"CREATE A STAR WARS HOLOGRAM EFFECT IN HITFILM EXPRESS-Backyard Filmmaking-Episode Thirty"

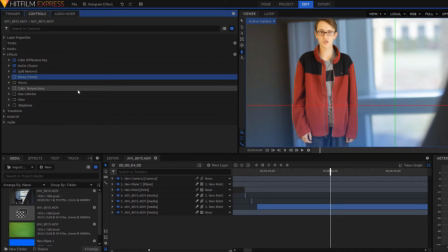[4:03]
As you can see, I've deselected all of the effects in order to show you what each effect is and how it plays into the final product. The first effect I placed on was D-Res. I didn't fool around with its settings too much, besides the hue under the mid-tone section.
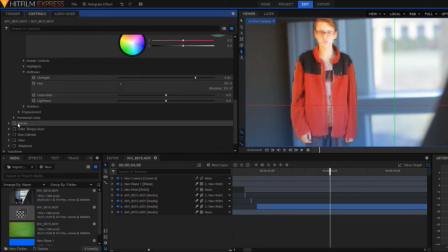[4:25]
I then placed a waves effect onto my footage. This effect was a little too extreme. I did lower its amplitude a bit. I also keyframed the amplitude in order to give the hologram a little more moving distortion.
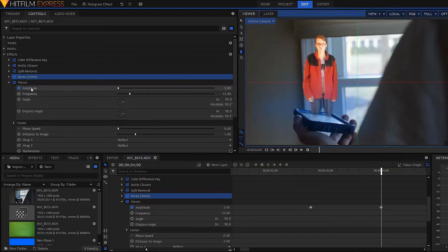[4:43]
I was pretty satisfied with the distortion and basic glitching on the hologram, so I dropped a color temperature effect in order to add a blue tint to the hologram. I then added a hue colorize effect and made the hologram even more blue.
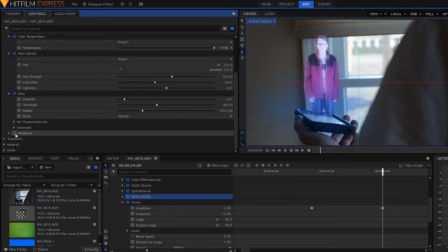[4:58]
The next effect I added was a glow effect with a very low intensity. The final effect I added was actually an audio effect titled Telephone to get rid of the mostly clean audio of my original clip.
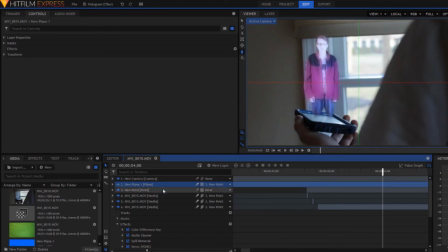[5:11]
I also want to create that blue glow that is quite prominent towards the bottom of holograms,
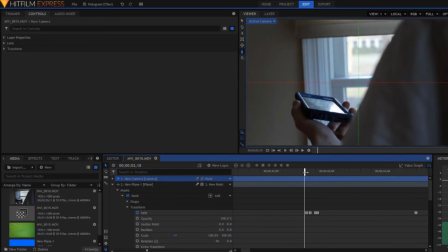[5:18]
so I created a new blue plane and made a mask for it. I fooled around with its expansion and feather until I was satisfied. I also activated its path and made the mask grow as the hologram was brought into the shot.
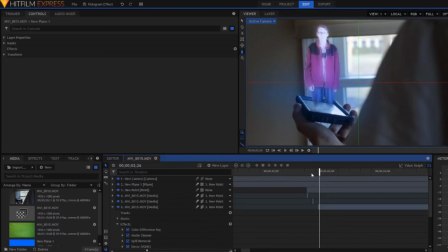[5:33]
Finally, I staggered the hologram footage just a bit towards the beginning to make it flicker in.
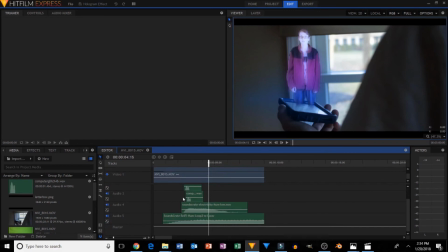[5:39]
Once you've completed all of those steps, and maybe added a few sound effects here and there, the effect is completed.
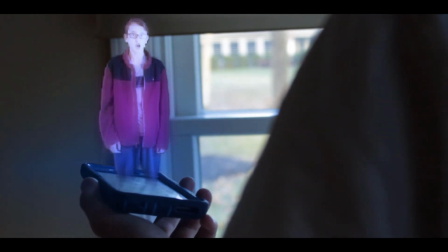[5:51] Sir, this battle is getting out of hand quickly. We need your help out on the field. Hurry!
And that's it. Personally, I think this tutorial is one of the more difficult ones that we've attempted to tackle. It really brings a lot of different editing skills together into one effect. Either way, I hope this tutorial was fun and helpful. Thanks for tuning into this week's episode of Backyard Filmmaking. Don't be afraid to hit that like button or even subscribe. If you have any suggestions for future videos, tell us in the comments below, and thanks for watching.